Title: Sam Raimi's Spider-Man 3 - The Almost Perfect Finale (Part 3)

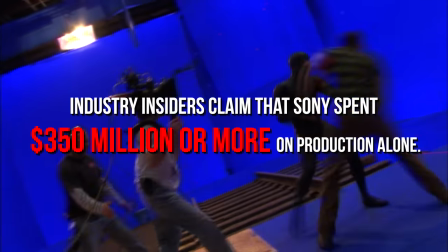(7:52)
Industry insiders claim that Sony spent 350 million or more on production alone, with marketing and promotion factored in,
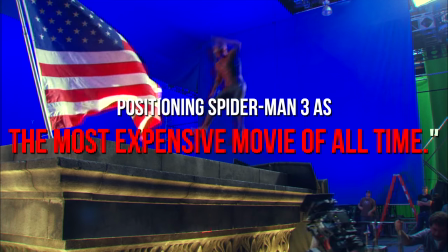(7:59)
the total price tag will approach half a billion dollars, positioning Spider-Man 3 as the most expensive movie of all time.
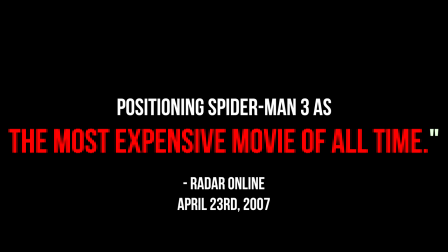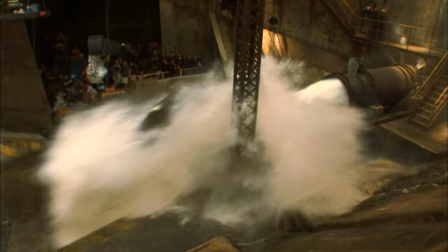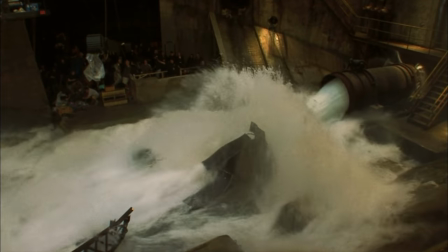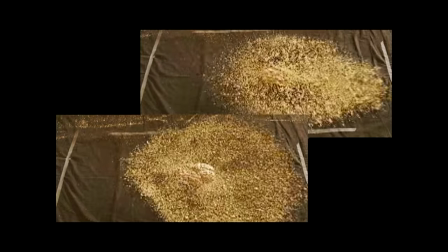(8:21)
Did you know that the team tried out various types of sand to find the perfect look for the Sandman?
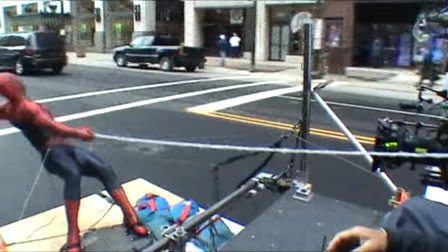(8:26)
I didn't. Did you know that's a real camera crashing through these real cars? I didn't.
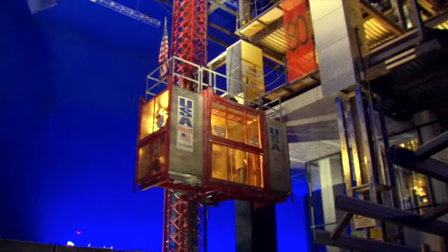(8:32)
Did you know that this entire construction site is a giant controllable set built in a studio? I didn't.
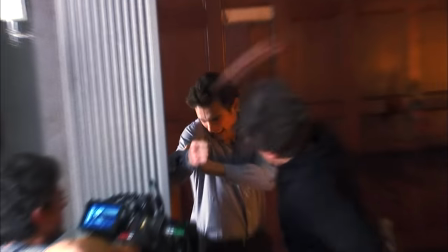(8:38)
It's clear from watching the behind-the-scenes that everyone involved in the production wanted to top the extraordinary bar set by Spider-Man 2.
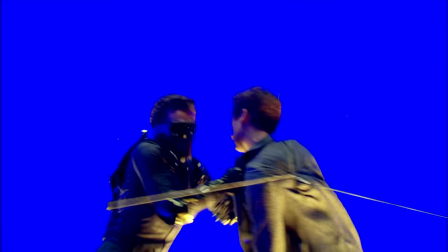(8:45)
They wanted to make it more grand, more intense. They wanted to make Spider-Man 3 the biggest Spider-Man film ever. But as we all know, bigger does not always mean better. This film was being written so in so many versions, so many different ways.
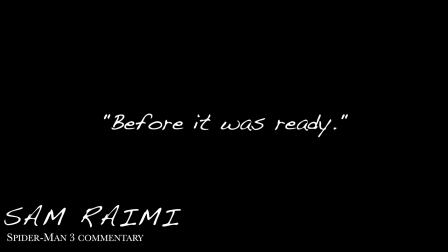(9:01)
We had to all start working on it before it was ready. 10 minutes into Spider-Man 3 and there is already a lot to unpack.
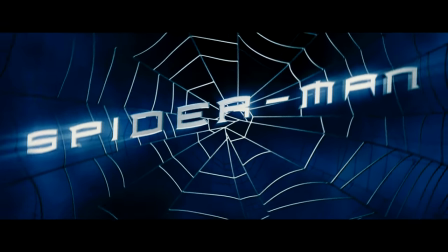(9:10)
I mentioned this in part 2, but I can't stress enough how much I adore these opening credits.
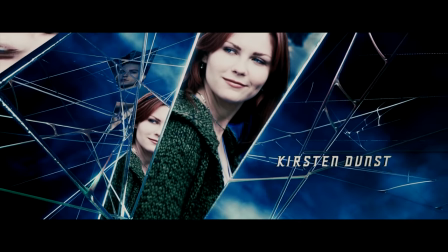(9:17)
Raimi really knows how to make these movies feel like events and not episodes or installments in a franchise.
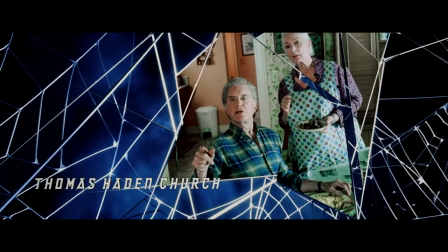(9:22)
He gives the audience a stylish and operatic refresher on what happened in 1 and 2 while building up hype for the adventure you are about to go on,
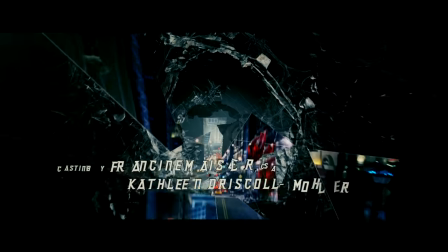(9:30)
while also giving me freaking goosebumps while somehow making them tell a story i mean we get to see peter's entire story so far we get
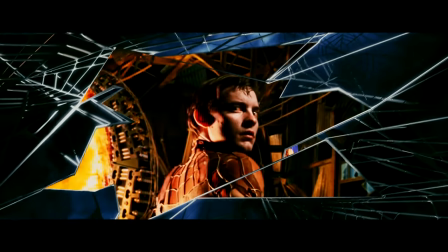(9:37)
to experience the emotions he felt through the music christopher young's venom theme along with the actual venom symbiote comes
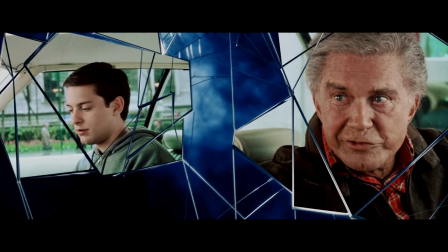(9:43)
smashing in as soon as peter experiences the tragedies that define him and
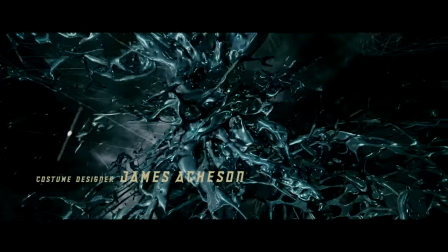(9:51)
as that venom theme and as the goo takes over our eyes and ears
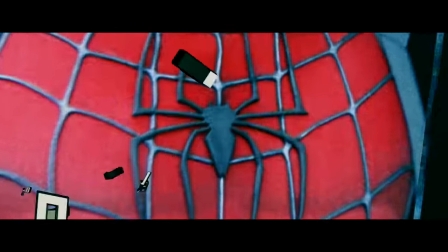(10:00)
Elfman's Spider-Man theme comes swinging back in.
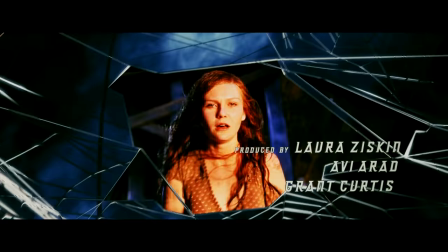(10:03)
It's almost like the music and visuals in the credits are telling the story of light versus dark, positivity and negativity, tragedy and responsibility.
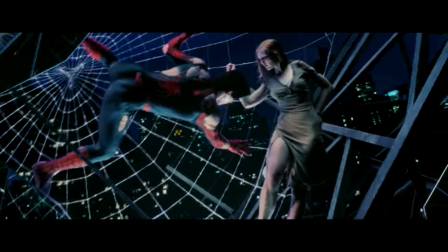(10:11)
It's ridiculously well done and just wild.
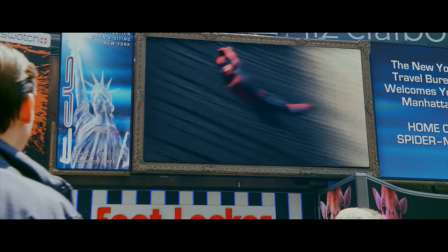(10:15)
Anyways, I love how we open the movie on a Peter Parker filled with pride and joy watching himself on a larger-than-life screen.
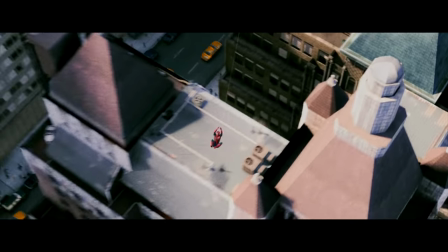(10:22)
What a wonderful way of visually setting up Peter's ego and vanity.
Stick around, it's going to start again in a couple minutes.
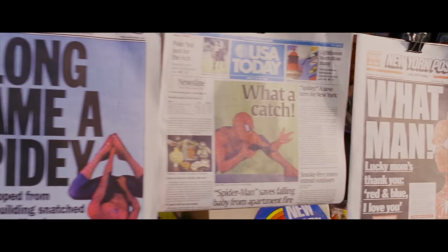(10:29) Yeah, that's okay.
Peter goes on to talk about all his accomplishments and just how happy he is.
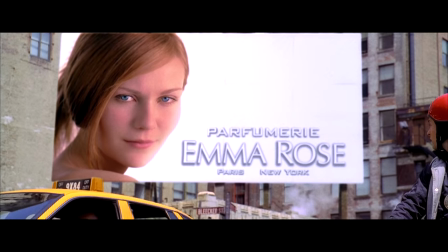(10:35)
It's such a drastic, almost shocking difference to the openings of 1 and 2.
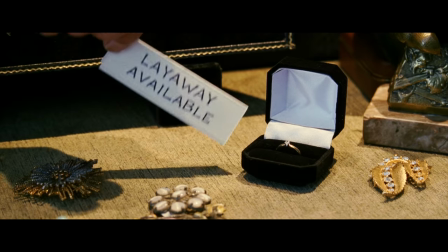(10:39)
It's nice to see Peter finally be happy, to make it to class, to not be completely broke, to be loved as Spider-Man and as Peter.
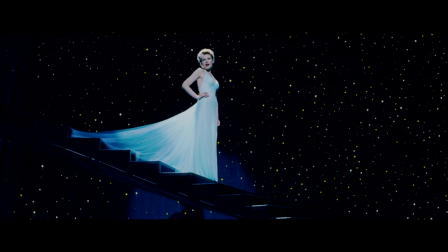(10:47)
It's nice to see MJ singing on Broadway and Peter finally being there to see it and support it.
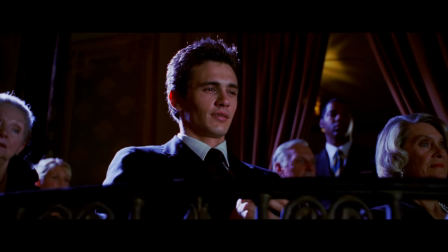(10:54)
Also, this little moment is my favorite Harry moment in the series.
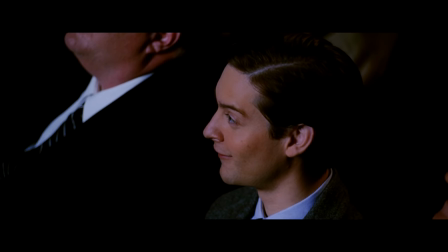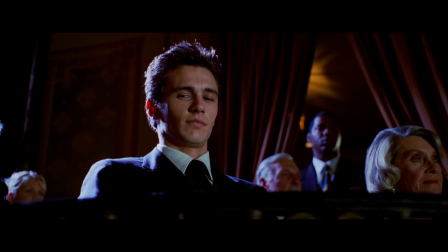Franco kills it right here, that look of anger and resentment, but underneath that there's this bit of nostalgia, nostalgia for his old friend.
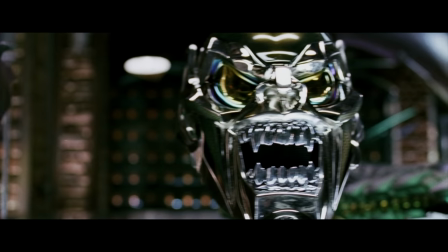(11:15)
It humanizes Harry a little before he becomes the goblin. I'm sorry, the new goblin.
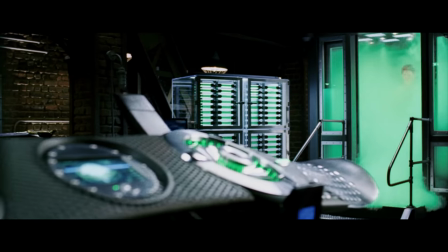(11:20) Take on the mysterious new goblin.
I think a lot of my issues with Spider-Man 3 begin here.
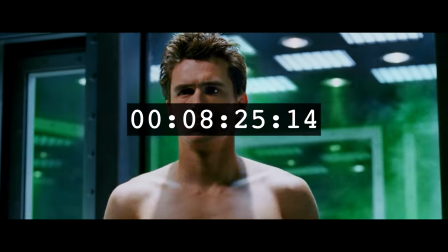(11:25)
As soon as Harry takes his father's formula eight minutes into the movie, five if we aren't counting the opening credits,
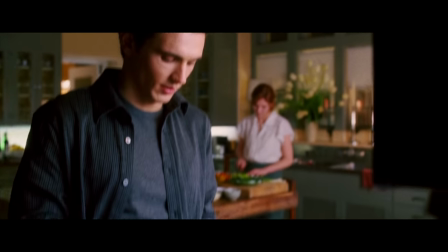(11:30)
you can already tell that there are way too many cooks in the creative kitchen and Raimi is struggling to balance all the plates,
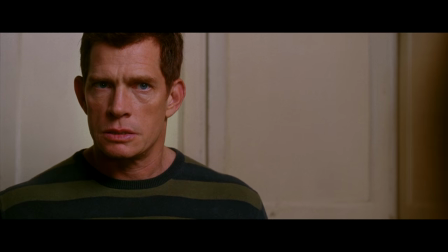(11:37)
trying to establish all three of the main plots and villains. Compare that to Spider-Man 2 where Doc Ock isn't introduced until the 19 minute mark.
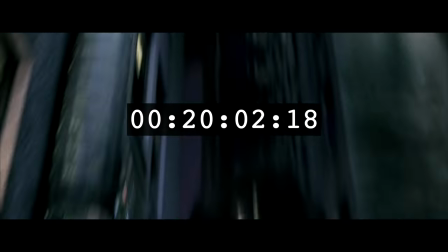(11:46)
20 minutes into Spider-Man 3 and we have been introduced to Peter's ego, the symbiote,
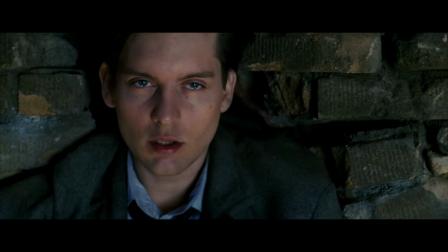(11:51)
the Sandman and Little Goblin Jr. In fact, Peter is already having his first fight with Harry 20 minutes in.